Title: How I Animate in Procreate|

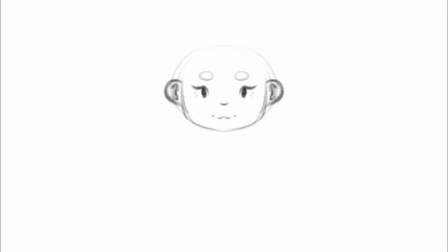0s
Hey guys, it's Jazz and welcome back to my channel, and hello to anyone who's new. Today's video is a short explanation on how I did the animation on my Instagram or Twitter. I started out with the keyframes that states the start and end of a movement.
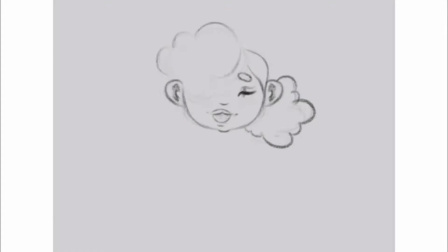14s
For me, it was 6 that included the candle, my persona, and the typography, keeping it short and simple. You see me here sketching out the persona, doing like a little kissy face, which I then change into a smile. Then I add the candle, and I do it on the side for some reason, but it ends up in the middle anyway.
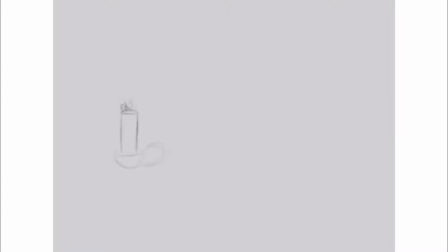I then add the bust portion of the persona because I thought it was weird just to have her head just like floating there.
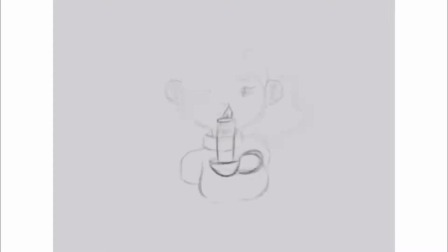I then add the part for the typography, which is basically just my name moving slightly, like it's like a jitter.
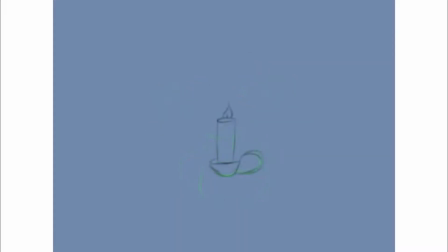67s
I think that's the correct word. And because it wasn't straight, I added like a line to make it as parallel as I could. I'm not gonna lie, the candle part took, I think, the most time out of everything just to like line art, because I wanted everything to look as like equivalent as it could,
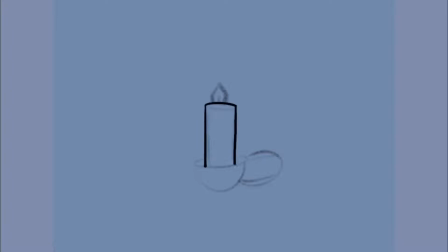88s
and I really wanted like the whole motion of the melting to be nice and smooth. Then I moved on to the lineup for the persona. I changed some of the features compared to the sketch because I didn't think it was like cutesy enough, so I just like fixed how like round everything was, and then just decided to keep going with the amount of frames and then line art everything that I did in the sketch,
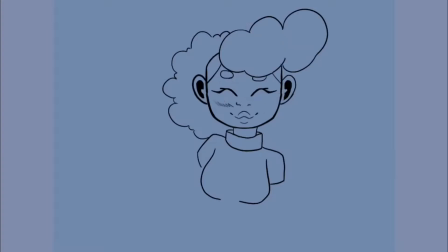120s
plus add in-betweens to make the movement more smoother and choppy. Same thing applies for the candle. I went back and then like line arted it to the point that I personally liked,
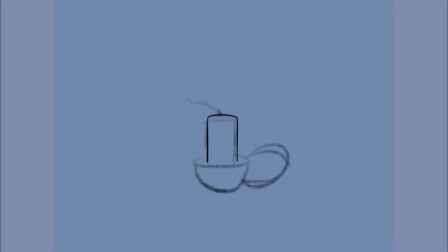135s
with the whole thicker lines, because I didn't think the thinner ones was really doing it justice. And then the whole melting wasn't really getting across, which I fixed as well. Now you just see me here like doing more of like a cleanup job, and then moving on to the typography, just making sure everything was fitting into where it needed to be. I think the most tedious part of animating is playing it over and over to see if it's to your liking and how smooth or choppy things are.
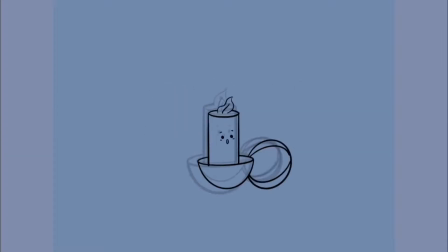170s
And I think the cute little face on the candle added some more personality to it than rather just being like without a face. So that's what I did, and then I went through it all again, and then I go back and add some parts because I felt like it was more choppy than smooth. And you see me just replaying it over and over and over just to make sure everything was flowing correctly.
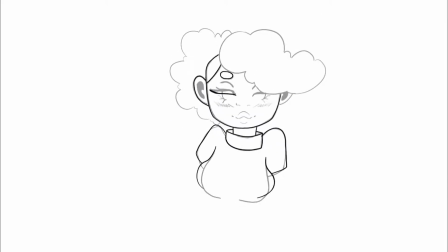198s
And then I actually had to go into another document because I reached the limit to how many layers I was allowed to use in the one that I was using for the entire thing. So that was a bummer, but then I added more in between frames to make it smoother,
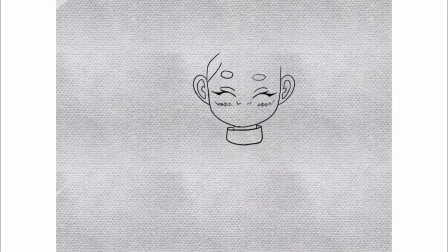217s
just to make sure everything was moving correctly, because the more frames that you have, the more smoother it is. And then I did some paying attention to the breathage part to make sure when she like goes up, it also goes up. I don't know if that's like a detail anybody noticed, but I thought it was fun to do.